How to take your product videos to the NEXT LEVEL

Now, you could just use the turntable by itself, either keep the camera static on the tripod and record the product turning around,
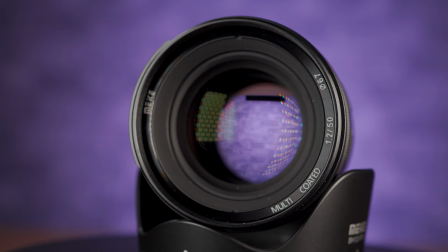[4:13]
or handhold the camera and move it around as the product's turning. Now, having that on the tripod allows you the option of doing speed ramps to be able to move from one side of the product quickly round to the other, or just generally give your video a bit more of a quicker feel. The other thing that a static camera allows is that you could record one product as it's rotating,
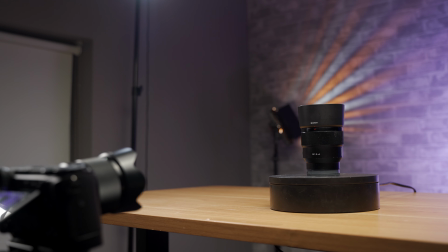[4:34]
then swap it for another product in exactly the same place, and record that rotating, and then fade between the two clips in post. Then we bring the slider into the mix. Now, you can get motorized or non-motorized. No motor is usually cheaper, but means you've got to move the slider yourself, which will give you smoother movement than trying to hand hold it, but it's ridiculously difficult to maintain a steady speed all the way down the rail. Which is kind of important for these next tips, which is to combine the slider and the turntable together. This will give you two platforms to move both the camera and the product in constant steady movements. So here are a few types of product shots that I often have done with a slider and a turntable.
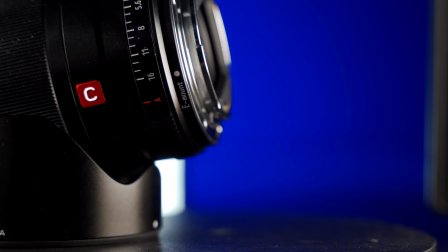[5:19]
Firstly, if you're focusing on a particular aspect of a product, such as some particular text or a specific feature,
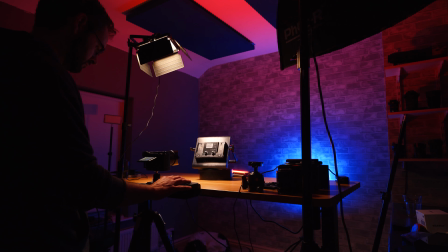[5:27]
then rather than just a close-up shot, I have the product on the turntable and I bring the camera across the face of it,
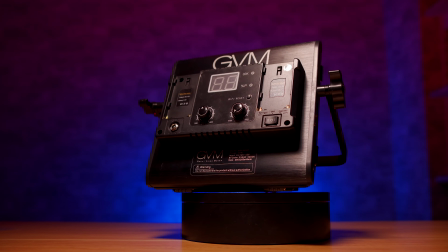[5:35]
timing it right so that the area of the product that I want to draw attention to comes to face the front just as the camera is passing in front of it. And then it will obviously then turn away into the distance. Now you can also do this handheld, but then you're somewhat limited by having to move the camera at roughly the same speed as the turntable.
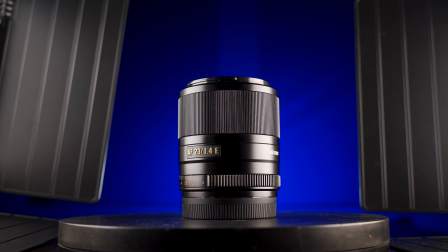[5:56]
Another way would be a dolly shot with the camera moving either straight towards or away on the slider, but with the added component that the product is turning on the turntable at the same time.
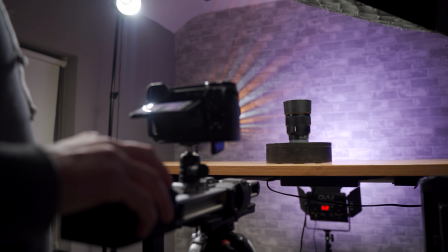[6:07]
And this gives you some creative scope because you can either have the slider moving quickly and then that just leaves the product turning at the normal slow speed,
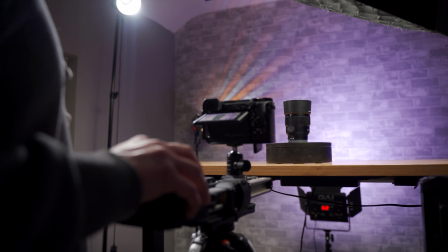[6:16]
or you can have the slider moving at a crawl so the product completes several rotations and then ramp the speed up in post. Or lastly, you can try similar but going vertically.
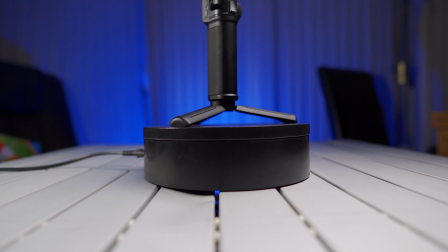[6:26]
The slider rail stands upright in front of the product, so as the camera is moving vertically and the product is rotating, you get more of a general overview of the product whilst adding another dimension to the shot. So, there are a few ideas for you on how to improve your product videos, and if all else fails, get a dog and distract people that way instead. So if you found this video helpful and you haven't already done so, then please consider hitting the subscribe button and the bell icon, and then hopefully we'll see you in the next video.